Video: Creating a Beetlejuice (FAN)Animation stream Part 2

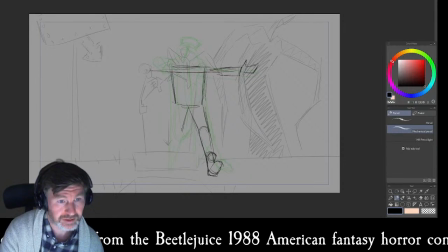[44:46]
It's quite front on this pose.
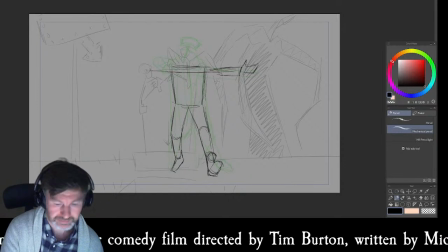Arms going slightly backwards, and in this pose he's it's quite big. He's holding his cap.
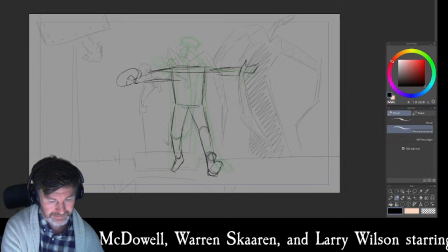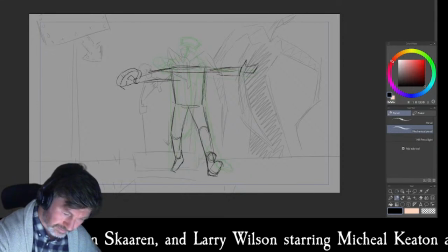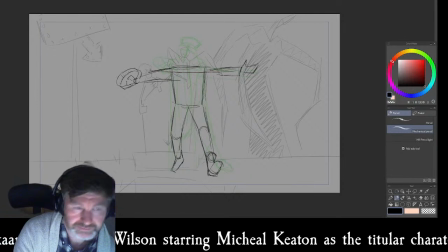Yeah.
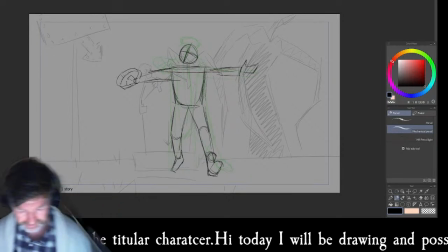And then we'll put our jacket in again.
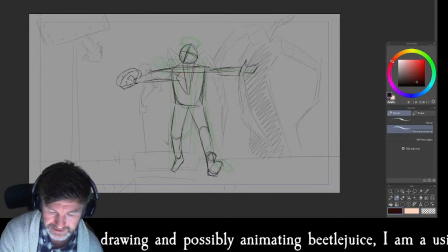[46:00]
It's because it takes up a lot of the silhouette actually.
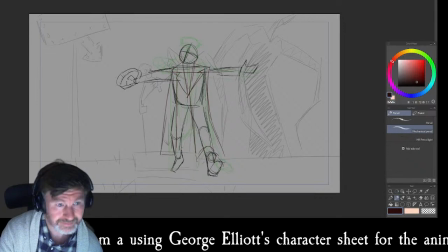the back of the jacket there.
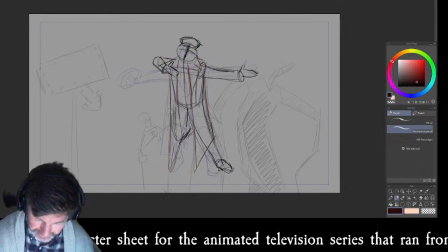[46:26]
Yeah, maybe I'll put the arms in as well, so that's
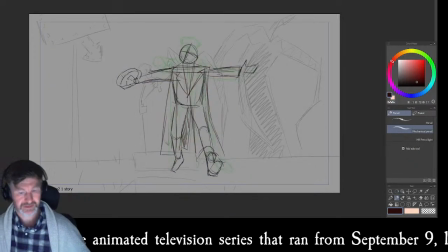[46:33]
in the red because they're part of the jacket.
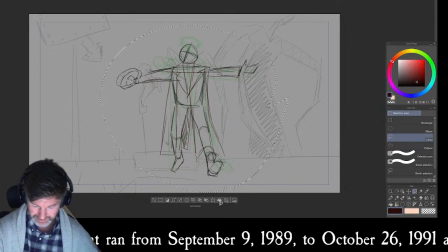[46:40]
I want to move him up and I want to shrink him down.
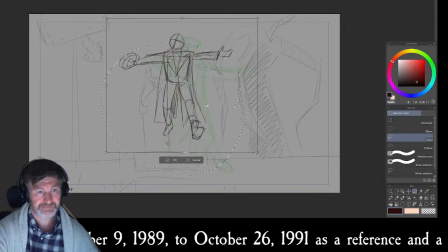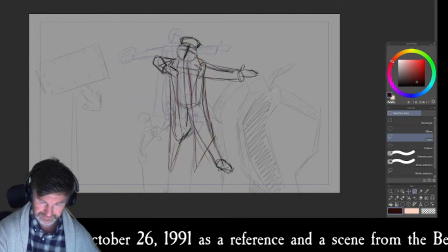[46:53]
Yeah, I want it more clear that he's flying about. This one could be a bit larger because he does start to fly towards us.
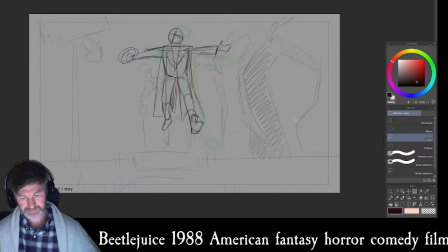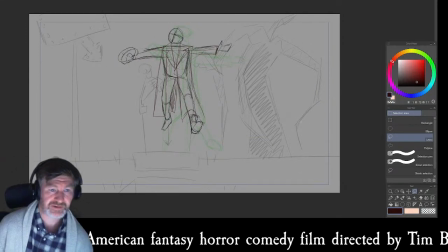[47:18]
Okay, it's not pretty, but this is rough animation. This is sketching.
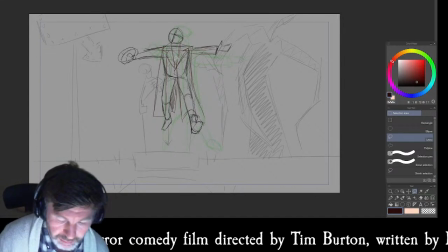[47:24]
I don't want to sit here for hours noodling on one picture. I'm trying to get the idea across.
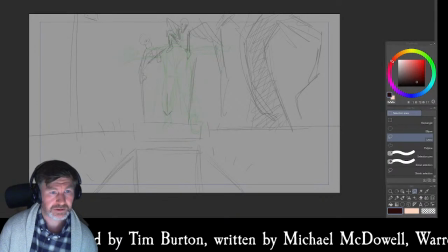[47:33]
Right, where's another good pose? I like this one. It's quite similar to this first pose, or the second pose that we worked on, but
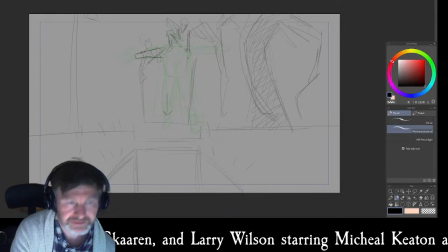[47:50]
his arms are still outstretched. But there's much more of a curve on his spine.
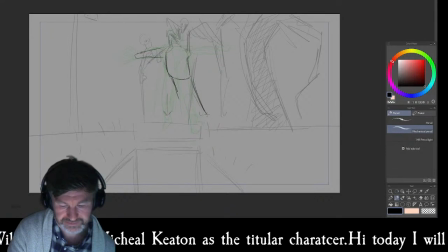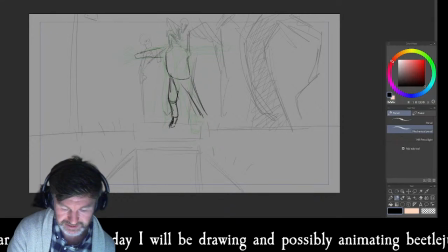[48:16]
I don't know if that's coming across, but I want this to be like it's going much further back. I like the way his foot is turned up like that.
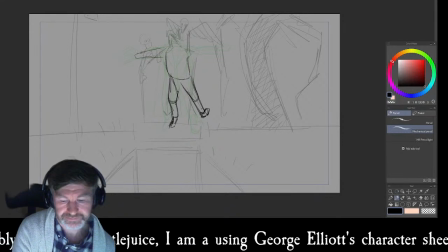Again, his arms are going back into the distance,
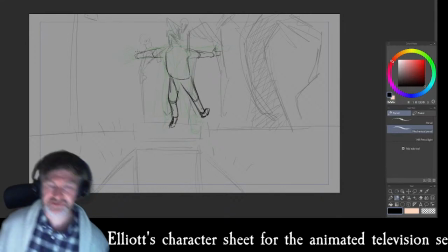[48:44]
like he's pushing his chest forward like this.